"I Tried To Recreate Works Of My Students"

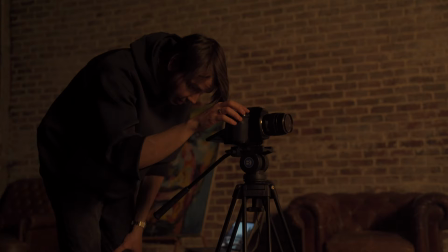[0:07]
In this video, I'm gonna analyze a few of your works with light and set design.
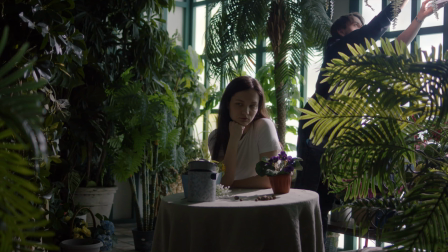[0:12]
Besides, I will make the same shots by myself, correcting all mistakes that we're gonna find in this work of students.
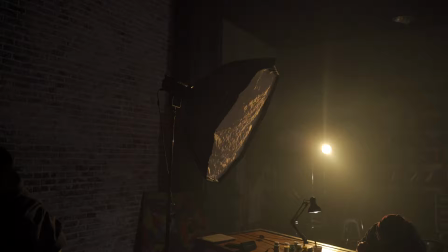[0:21]
We will make the same shots, but with corrected light setups and set design.
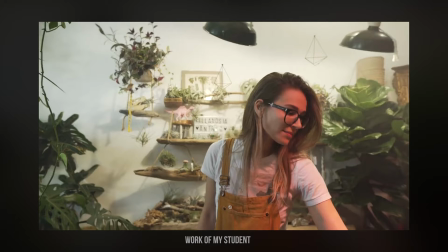[0:26]
After this video, you will know how to work with location and set design for a cool and aesthetic image result.
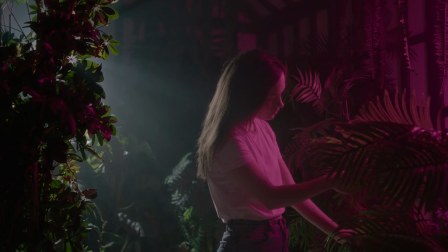[0:33]
Also, I will show you how to make the volume in the scene by means of lighting.
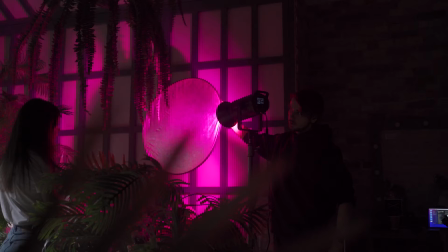[0:41]
Sometimes a cool way of learning how to work with lighting and set design is looking and analyzing works of students
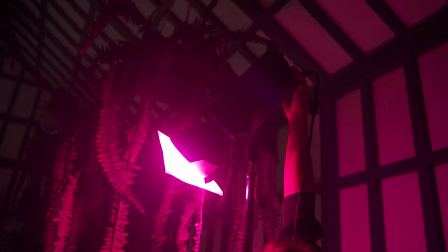[0:49]
who are just beginning to learn new skills and simple words to study by means of mistakes of others.
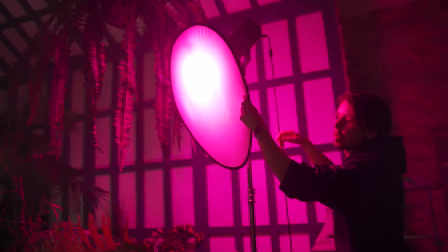[0:56]
I have chosen two works of cool guys who made the first homework of my course.
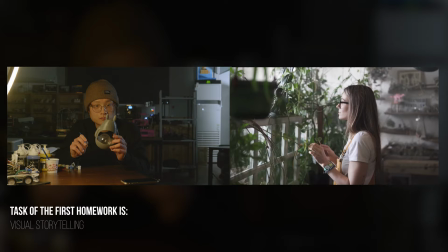[1:02]
Let's analyze the first work. I want to emphasize two measured things in the analyzing process.
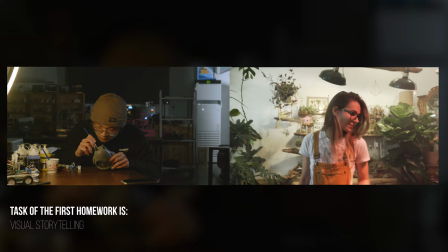[1:08]
These are work with lighting, hardness, quantity of sources and position, and set design, composition and filling of props in the frame.
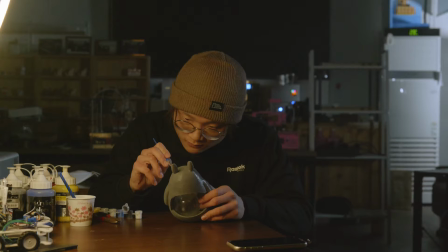[1:17]
Let's look on the beautiful work by my first student. So not bad. And I want to say that visual storytelling is good here. Better you guess what the character is doing here. What place is here, right? The props filling is readable in the frame.
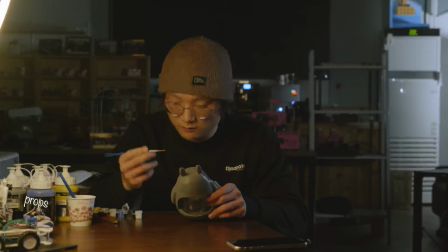[1:32]
We can see a little story in the frame because the author told us a story by means of props and location.
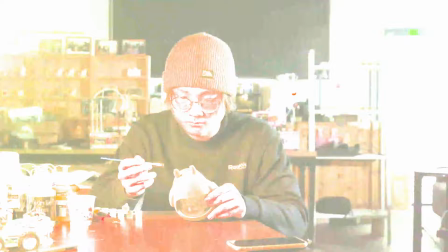[1:39]
But what about light? I think that we can make this image more volumetric.
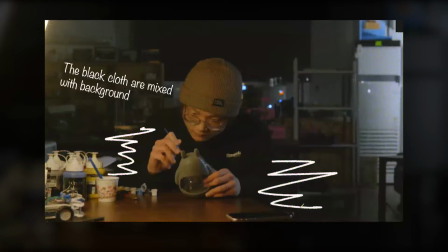[1:44]
You can notice that the character is mixed with the background and black cloth intensified this mixing. We should backlight here for separating the character from the background.
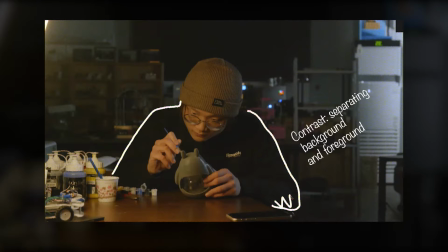[1:56]
This is just one way of volume creating from many others.
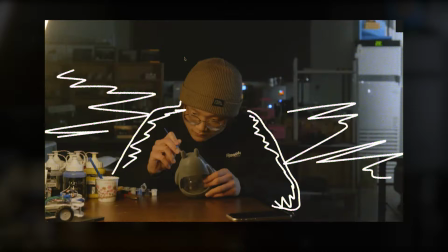[2:00]
To make two or more visible different layers in the frame, separating it by means of color, composition or lighting.
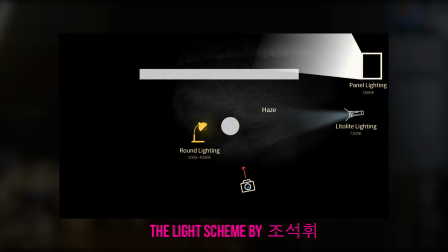[2:08]
We are choosing light and one more thing. My student told me that he wanted to make beams of light in this scene, but it was unsuccessfully.
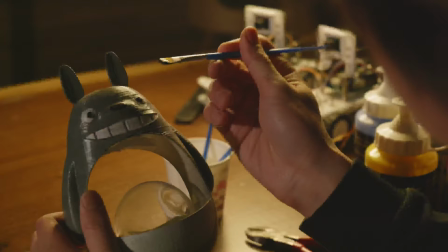[2:17]
But it happened due to the light source looks from the camera side or to the background side.
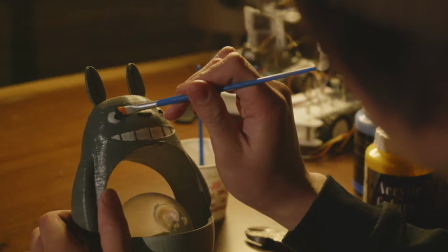[2:23]
To see beams of light is impossible in this way.
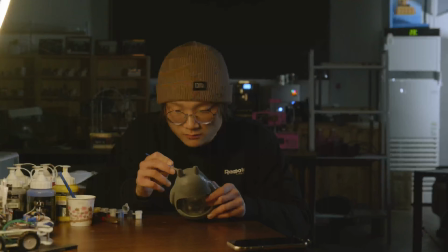[2:26]
The beam of light is more visible when the light source looks on the camera side, like a backlight or side light setup.
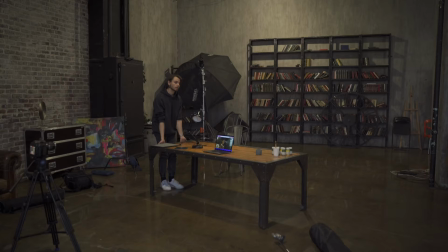[2:33]
Okay, we know how to improve this shot. Let's do it on the practice. I have chosen loft studio to recreate this shot.
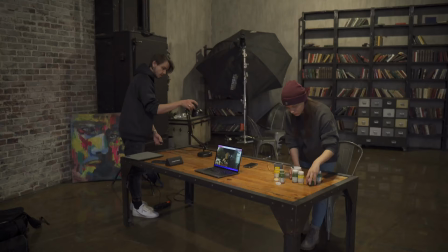[2:40]
For the beginner I want to clean space in the scene. Inspired on the work of the student I'm gonna try to make the most similar setting in the frame.
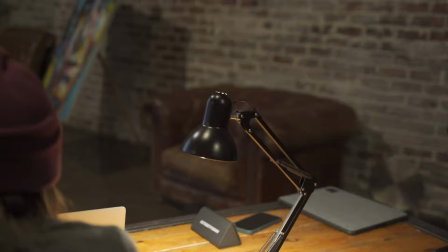[2:48]
The key light of this scene is light from the lamp.
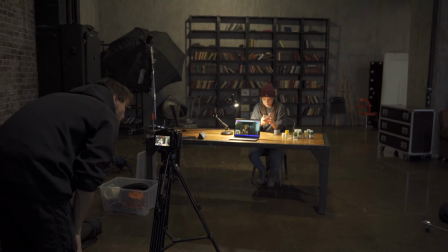[2:51]
I'm going to turn it on first and then to build a light setup in the scene using a lamp light as a key light.
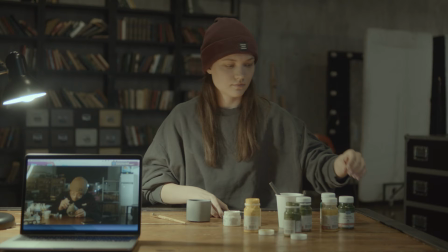[2:58]
This light will be in the starting point. After making the key light, I'm going to get rid of all extra light in the scene.
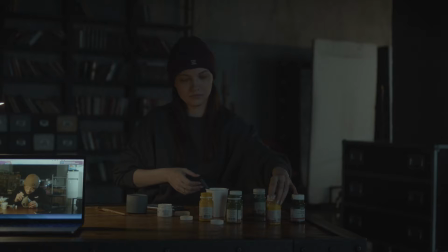[3:05]
These are electric top light and blue light from the windows. The lamp works on the quarter of its power by means of dimmer.
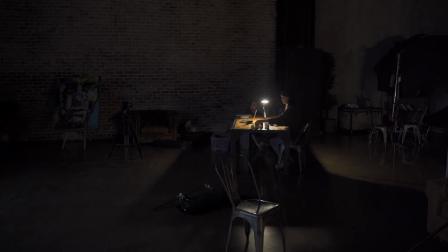[3:13]
Light looks not hot.
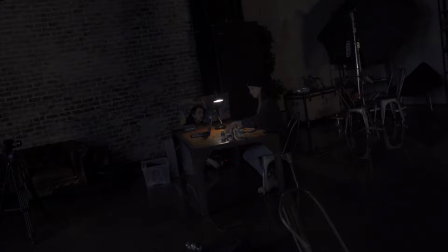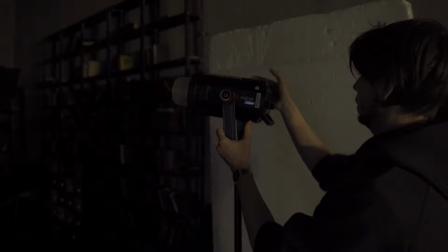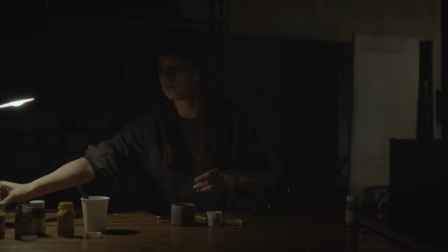[3:27]
Next step. Intensifying key light from lamp. Using additional light sources, Godox your time is down.
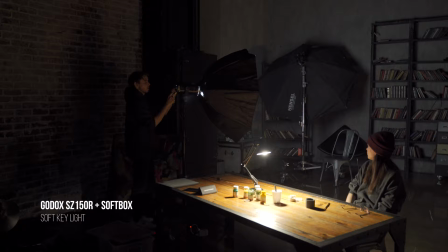[3:35]
I'm gonna use it with softbox for soft light, since I want to apply directly on the character without bounds for soft light.
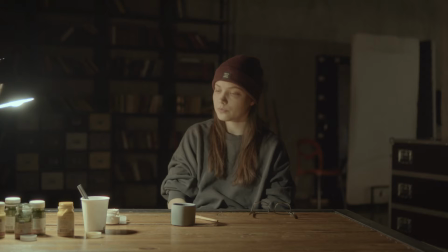[3:43]
To disguise Godox light as the lamp light, I need to do two things.
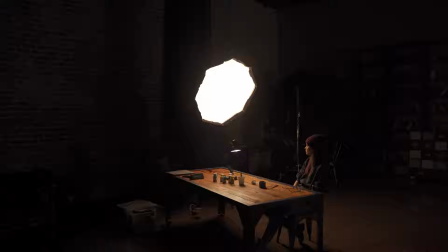[3:48]
Firstly, to choose a similar lighting temperature, it's about 3200 K. Secondly,
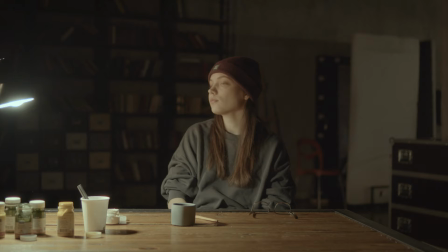[3:54]
I need to choose the amount of light flow so that it looks soft on the character's face.
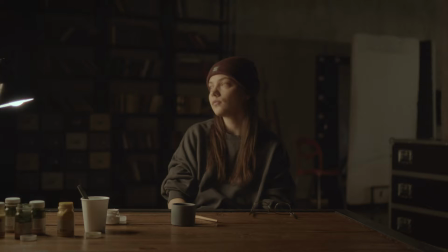[3:59]
The temple lamp gives us a quite bright light here. We are reducing it a little. Time to put the second source. It will be Gotox 300VL with cold temperature.
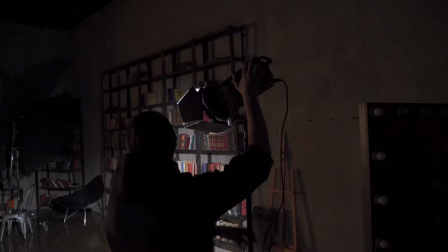[4:13]
I had to fiddle around with this light a bit, because right away I could not understand how much I like making background light here.
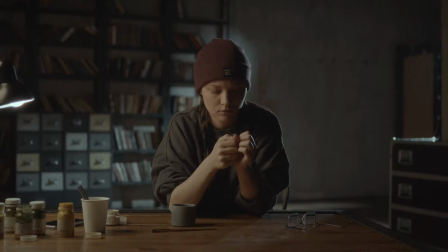[4:21]
But since we are recreating the reference of my student I still decided to leave it as a soft spot on the background wall.
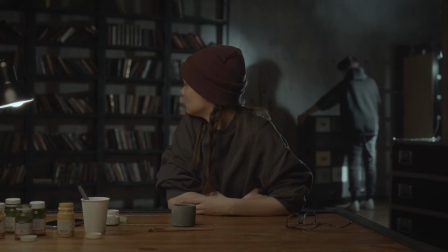[4:28]
The place near the wall is empty. I just put here an additional object for filling of the scene.
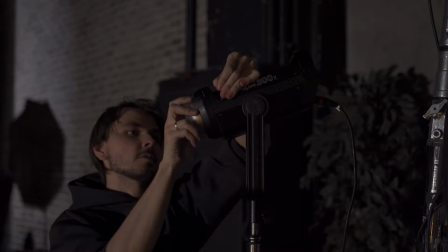[4:39]
So time to put the third light source. It will be backlight. Do you remember for what we are gonna do it?
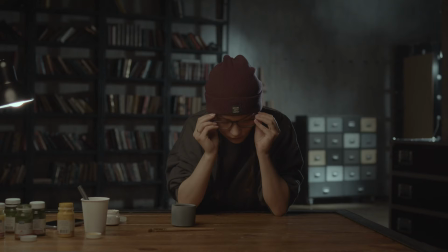[4:47]
Yep, for making volume in the scene. Separating two layers of the image.
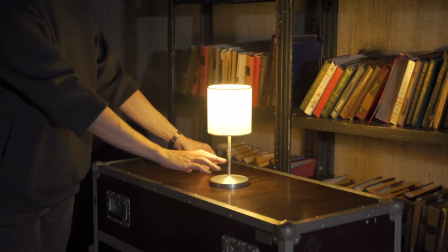[4:52]
Separating background and the character from each other.
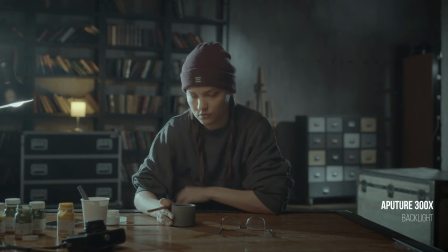[4:55]
Let's put the lamp on the cabinet as a motivational light source, which will be intensified by means of aperture.
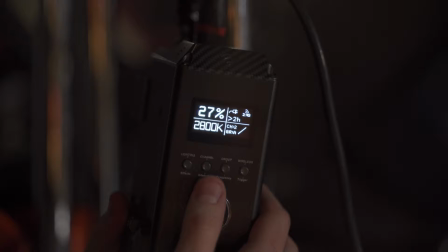[5:01]
As before, I tried to make the same temperature that the lamp has. It's about 2800 K.
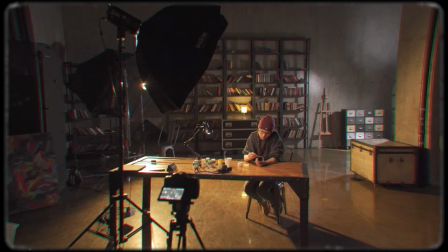[5:11]
This lamp is warmer. I adjust the brightness of the light to my taste.
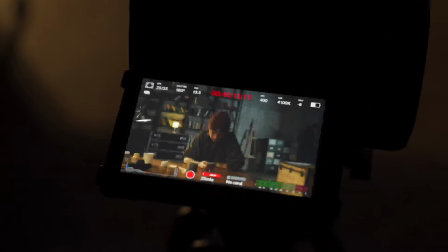[5:16]
So we have added all light sources that we've planned. I didn't think it makes sense to add more.
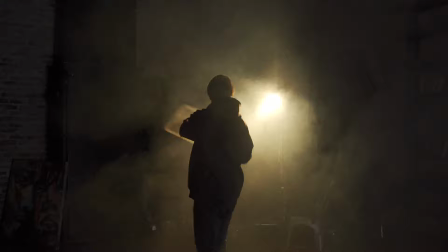[5:21]
More doesn't mean better. Let's try to add beams of light, as the student wanted to do in this work.
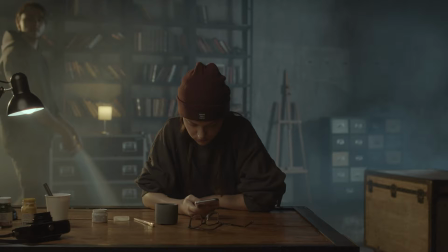[5:27]
I'm using this simple haze machine with 800 watts of power.
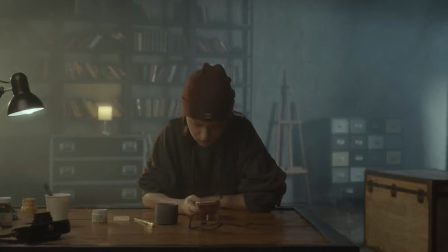[5:35]
It disperses in the clouds of smoke. We don't need it in the frame. And we are looking at the result.
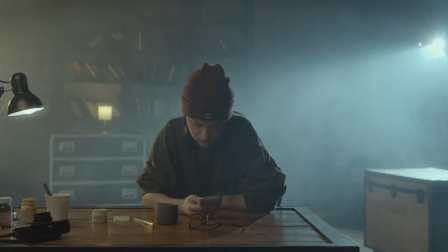[5:42]
And it looks terrible. Why didn't happen? There is a lot of smoke in this scene.
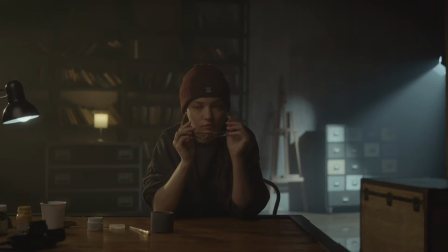[5:49]
Just let's wait until it dissipates and leaves behind a very dull. almost visible cloud of smoke.
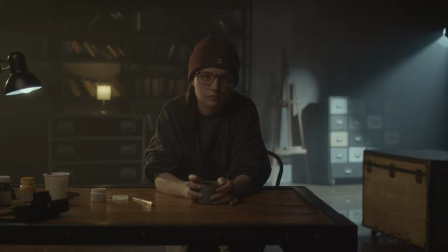[5:57]
So it looks more lovely but I still don't like these beams.
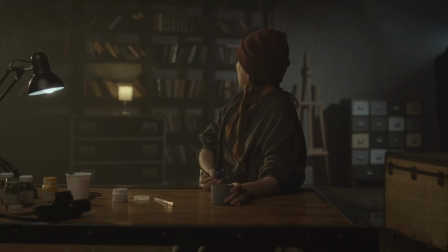[6:01]
I think that a viewer is not silly and he will notice working light source in the frame.
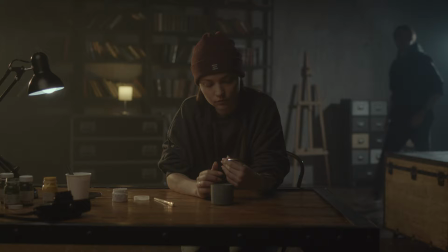[6:07]
We see this and understand that this light is unnatural. I can make the light softer and this source will not attract so much attention.
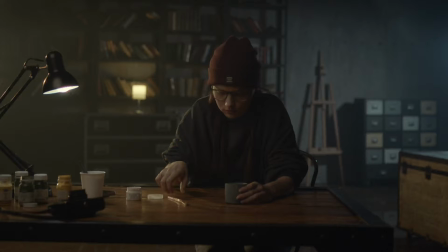[6:20]
Let's look what we improved here.
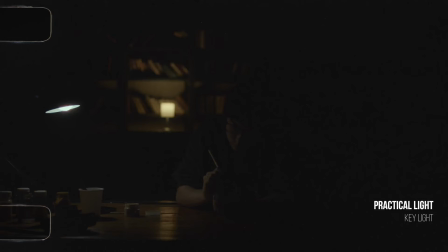[6:27]
I have repeated all light schemes. key light on the character and cold backlight.
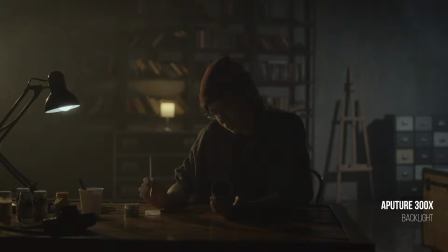[6:32]
Then we made a volume here, separating background and foreground by means of backlight, and added a little bit of haze for additional volume.
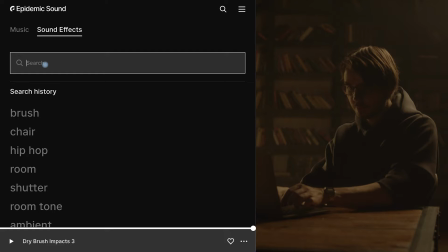[6:41]
Also, for my taste, I made a sound design using Epidemic's sound platform. By the way, you can use this platform absolutely free for 30 days.
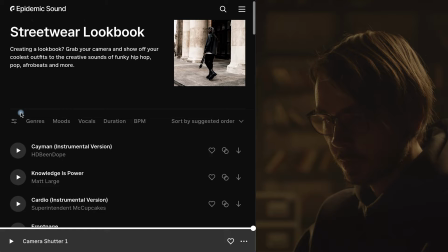[6:51]
And even if you don't continue to use it, lessons of all previous used and published materials and music in your videos, you will remain forever.
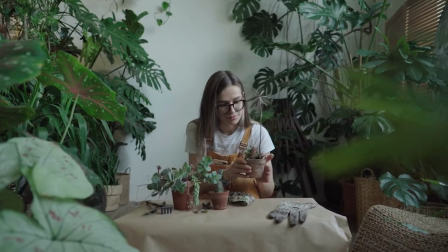[7:02]
Let's analyze in this beautiful world. What do we see here? Quite lovely set design and color harmony.
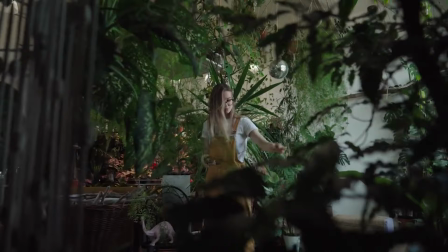[7:08]
Just pay your attention on the character's clothes. It looks harmonious, wet green and sandy colors.
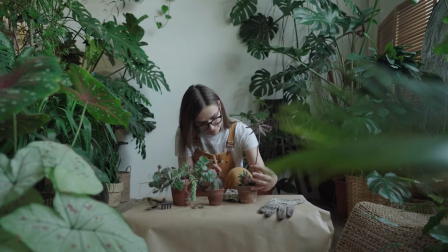[7:13]
What can we improve here? Firstly, I don't like how this wall looks in the frame.
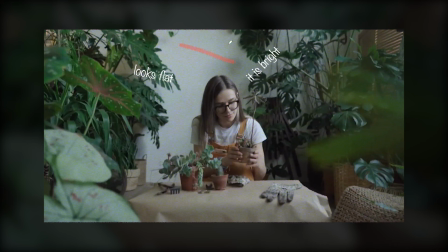[7:18]
If I had an opportunity to not show this wall in the scene or hide it by plants, I will do it, because it's bright and looks flat, also it bounce all light in the scene. That's not cool for lighting control and creating volume. Secondly, I want to see more shadows in the scene for image contrast.
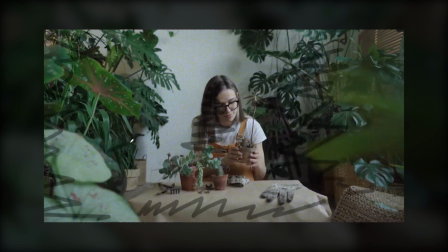[7:37]
Let's imagine where we can add more shadows. A simple and cool way to create volume by means of shadows is to make a dark area between camera and character.
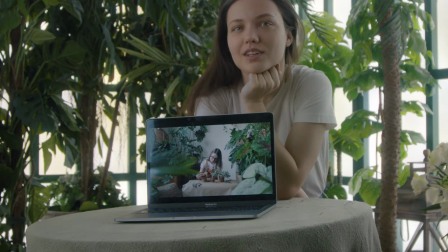[7:47]
I found this similar place for creating student's shot. A lot of plants in here.
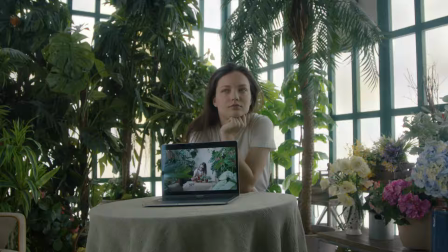[7:52]
If you noticed, instead of wall, we have big windows. All the exposure light area on the windows is light from native LED sources.
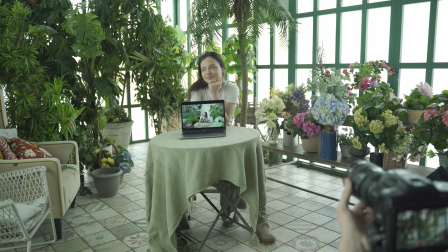[8:00]
This is imitation of daylight, and I can turn off light from any window that I'm going to do on the next step.
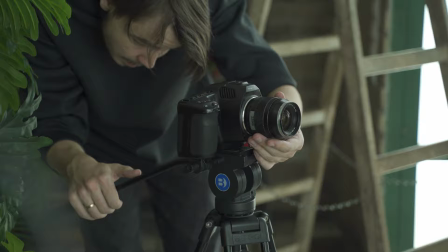[8:07]
But now I want to make good composition. I'm changing the lens and put my favorite smooth color taste.
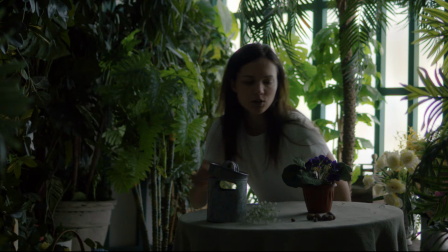[8:13]
And then I'm filling the scene by means of props, props of plants and other things.
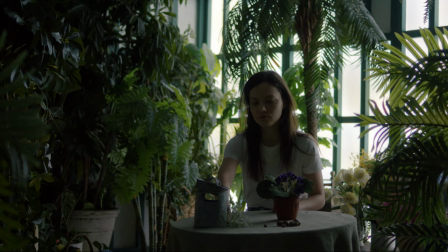[8:17]
I want to fill a few empty areas in the frame with planets.